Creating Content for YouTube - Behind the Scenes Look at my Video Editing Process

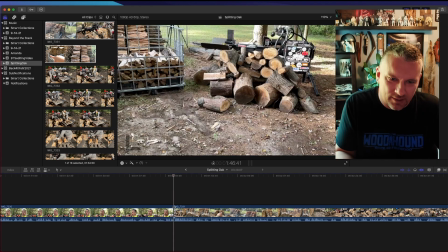4:13 so I'm just going to make a slight little trim right there.
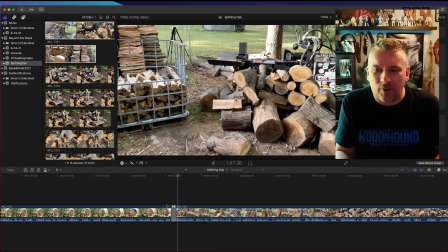4:20 There you go. So now it's like flowing together a little nicer. And again, these are just little things that I kind of nitpick apart sometimes. button um
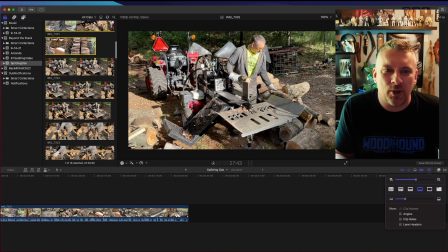4:29 so now once we get into like the the one thing that you can do and i do this sometimes where um
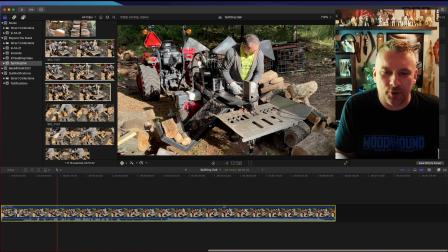4:38 i only shoot with one camera with just my iphone but what i end up doing is
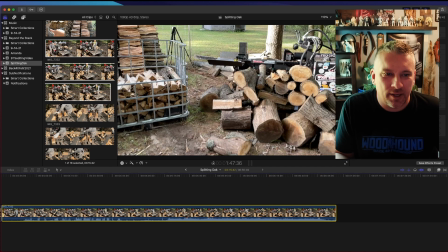4:43 i'll make a switch to another scene and i actually make it look like there's
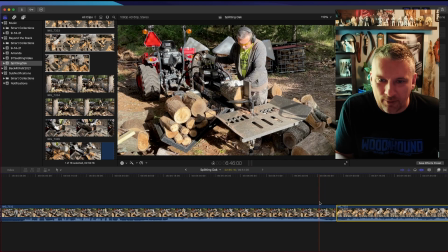4:49 almost two cameras so in this spot right here I know that and here's the other thing you might not be able to hear it very well but when the splitter is running the audio is kind of loud pretty
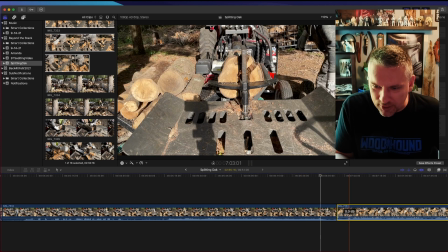5:04 hot compared to when I was just talking so I'm actually going to adjust my audio levels and bring them down a little bit just so that I try to maintain a consistent audio level throughout the whole video so like if I'm talking and it's kind of soft and you end up turning up
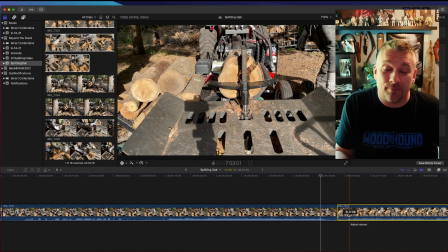5:20 the volume and then all of a sudden the splitter's running and it's really loud you're gonna you know you're gonna have to turn the volume back down um but here what i wanted
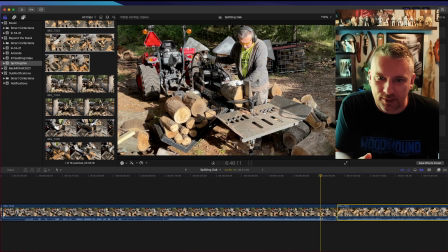5:29 to do was i wanted to transition from this split and then pick it up uh from a different camera angle so right as the wood is starting to go into the wedge right here i'm gonna cut that and then you'll see what i end up doing is i end up leaving the wood
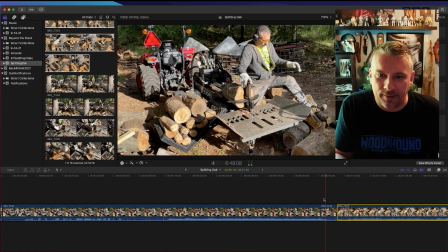5:47 right there and then I move come
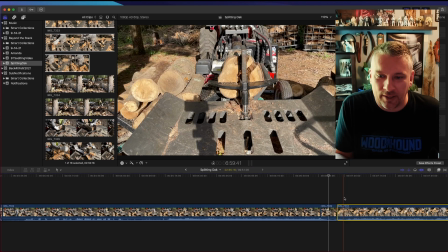5:52 over and get the camera and then here's where I reposition it so now I've repositioned the camera but I need to pick it up from right as that wood was going into the into the wedge so right as it starts to move right
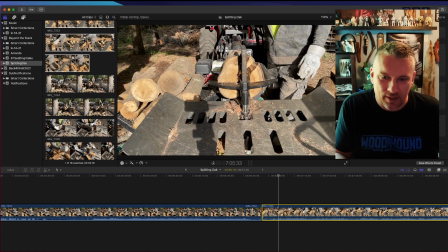6:13 there so that's where I'm gonna cut that I'm gonna take this out
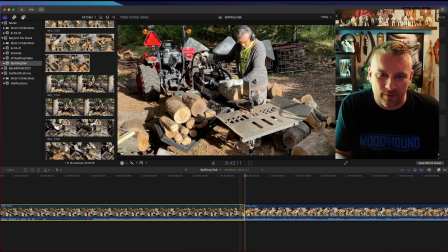6:18 I'm gonna take this out and now if I watch it so there you go it kind of makes that transition of one scene to
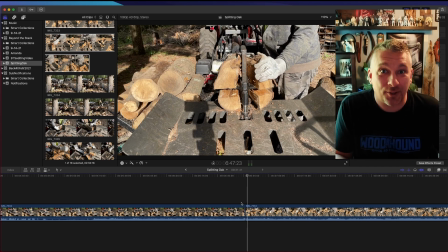6:34 the next it makes it appear like there's actually two cameras filming so that's a little trick right there
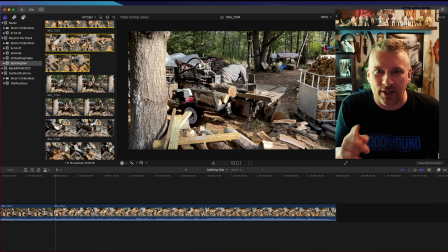6:42 that I often will use it and I'll show you again because I got another spot that I remember thinking about it as
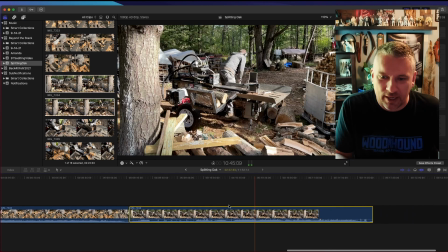6:50 I was filming to make it so here's another camera angle that I that I switch cameras to so
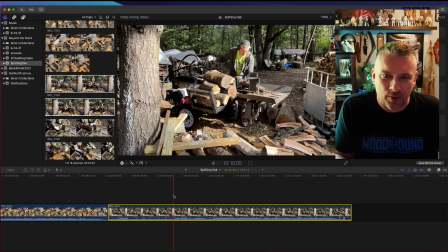6:59 what I kind of do is I kind of just scan through and look for a spot that's kind of like a good transition maybe
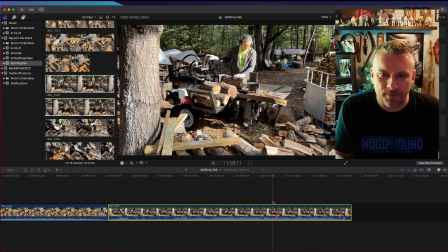7:19 right here right as I bring this round onto the splitter and I lower the wedge that'll be a good spot to trim and the one thing I do when I when I start putting these videos together I
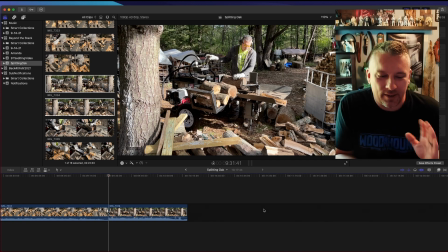7:35 cry I generally try to aim for 8 to 12 minutes is like my target I guess length that I like to make my videos sometimes they end up a little bit
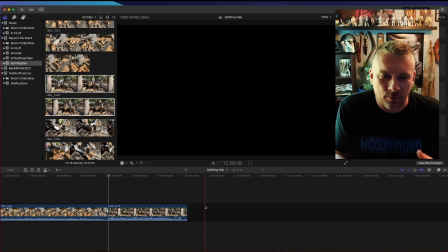7:46 longer depending on how much and what I'm doing but you know for instance
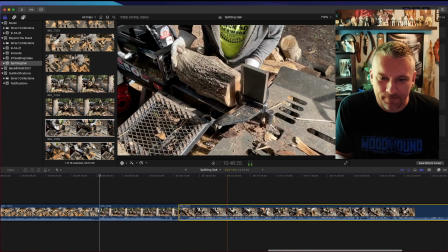7:51 like this clip right here this is a three minute oh
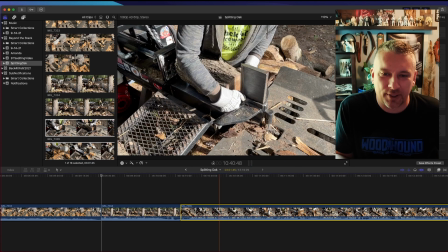7:56 wait this is a this is a shot where i was explaining splitting of
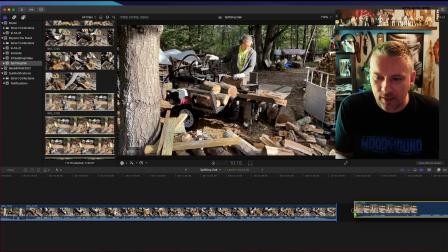8:00 why i split that way but let's go to this clip right here so for instance this clip right here this is
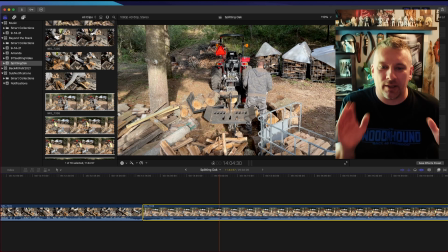8:08 an 11 minute segment an 11 minute clip that i taped that's you know just basically all
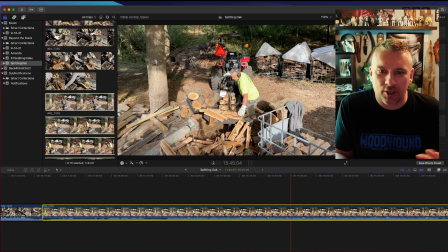8:17 one angle overhead shots running the splitter so this
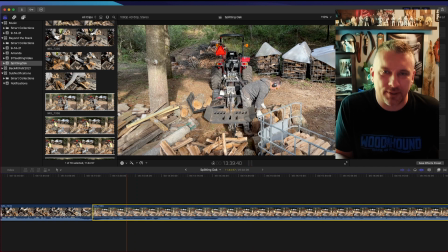8:22 is something i'm probably going to time-lapse and speed up so let me just show you here for instance right now this is an 11 minute and 44 second clip if
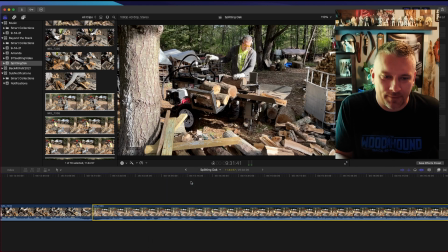8:31 I speed that up say eight times that brings it down to a minute
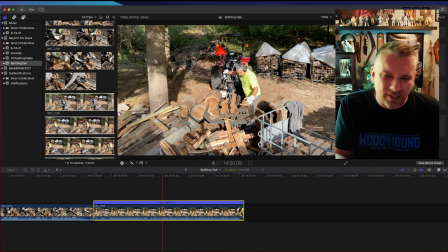8:37 and a half so that's a little bit better I still might
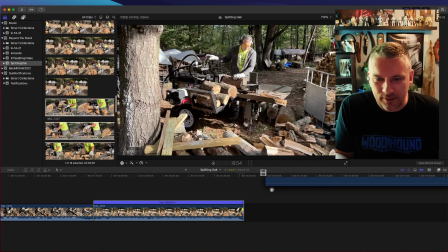8:42 I've got this other clip right here that you know is
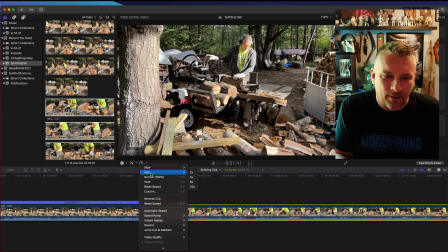8:47 a different angle if I speed that up that's
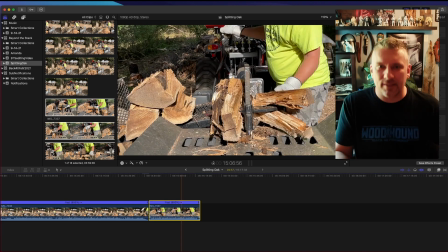8:52 going to bring that down from three from four minutes to 30 seconds so again kind of working within that whole parameter of
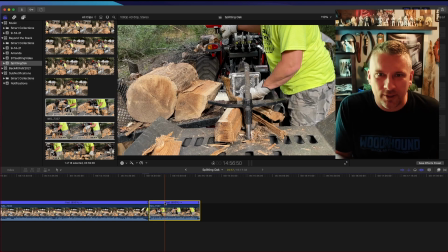8:58 my my aim is right around 10 to 12 minutes maybe a little less if possible
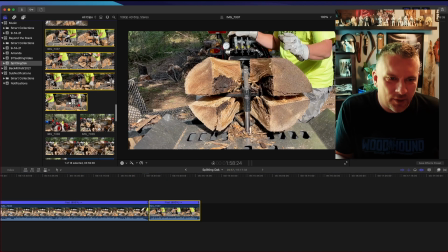9:04 the one thing um i always remember in uh
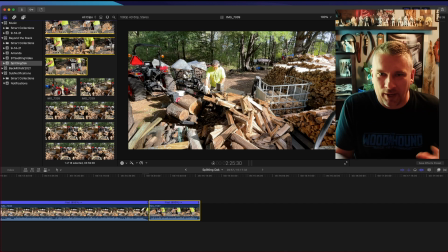9:10 like when working with video and editing stuff down there's an old saying that it goes um half long twice strong so if you take something and you think it's
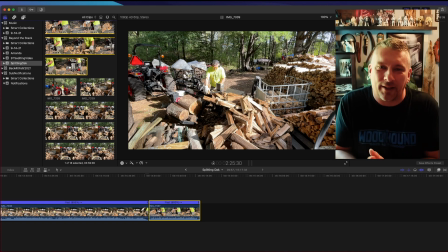9:22 a good amount of time but you cut it in half it might actually be twice as effective so that's why my mentality is you know if i have a me from a from a viewer from a when i go on youtube and if i have you know five videos to watch that i want to watch and you know one's 30 minutes two or 25
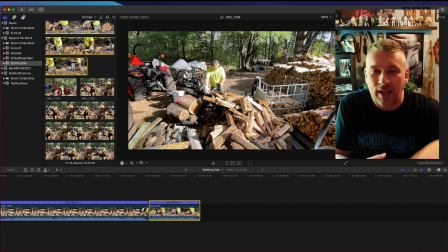9:42 one's 15 and one's 10 i'm probably going to watch the 10 minute one first that's just me so that's from my experience that's what i do so that's what
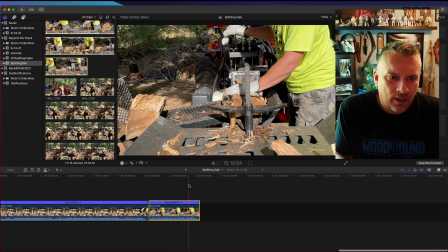9:53 i incorporate into my videos all right so here's another example of um
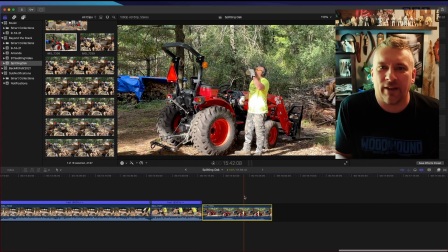9:58 like faking that you have two cameras so in this little scene I went to get a drink of water and it's something that I'll probably throw in there just because it's a nice little break from the wood splitting so you're splitting you're splitting you're splitting oh now you just cut to a little
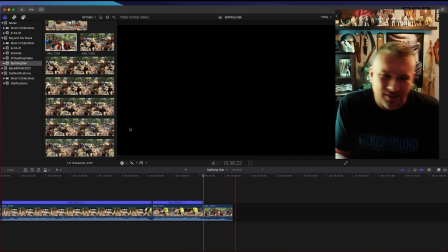10:17 scene where you're getting a drink just you know a little like I said a little break in the
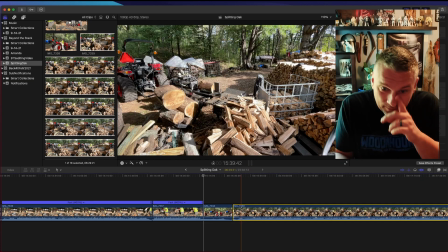10:22 action but if you if you see here so I take
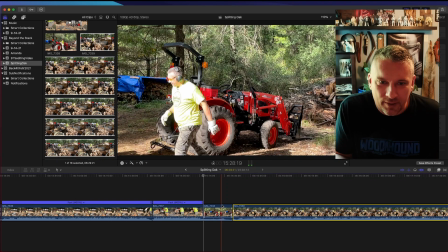10:28 my drink and I'm walking away from the tractor and right as I go off the
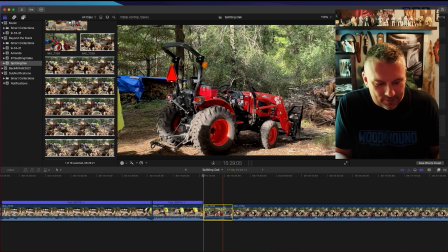10:33 frame if I cut that scene right there and
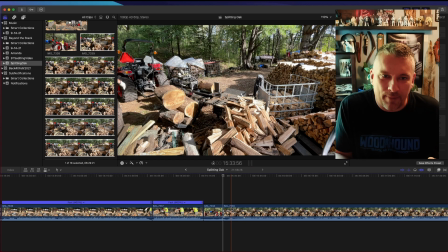10:39 then in the next scene so I'm coming back from setting up the camera but if I start this scene where I'm walking like I'm just coming back from the tractor
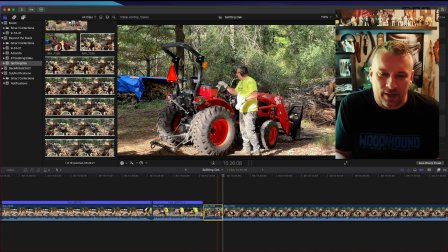10:52 we put that together and see
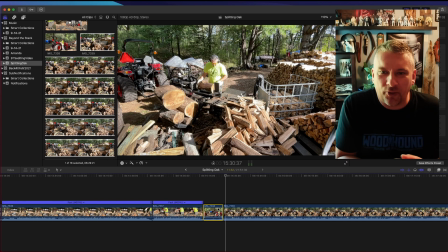10:59 it looks like i walked from the tractor right over to the splitter and the cool thing is is that for the viewer it looks like there's two cameras
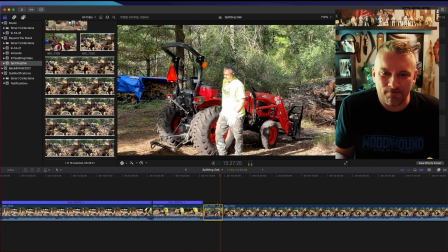11:07 again just a little transition right
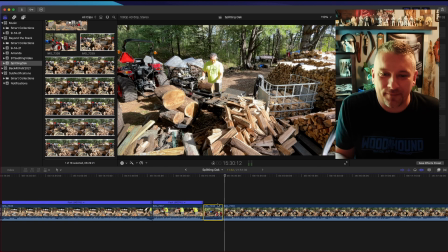11:12 from the tractor like i i finished my drink of water now i'm going right back to splitting the one thing i always i always think about when i go out to make a video is i'm making the video it's not that i'm you know i'm focused on making the video not on really getting the task done so i'm always thinking of ways
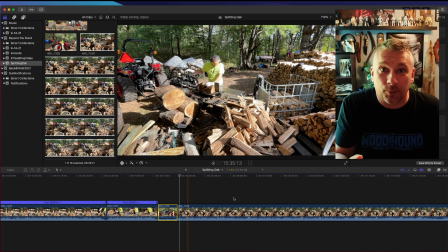11:29 to incorporate things like this with like making it look like there's multiple cameras or just what i'm doing um you know some people will go out and get the work done and just capture what they capture and put the video together i if i know i'm making a video i'm not you know that's what i'm my i'm always thinking about things
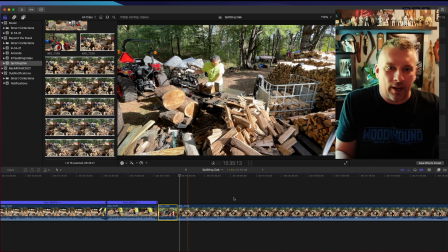11:47 like this like all right how can i transition from one scene to the next scene
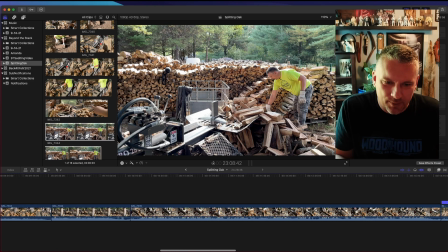11:53 um then another little thing i'll show you back here with this one there's one spot where um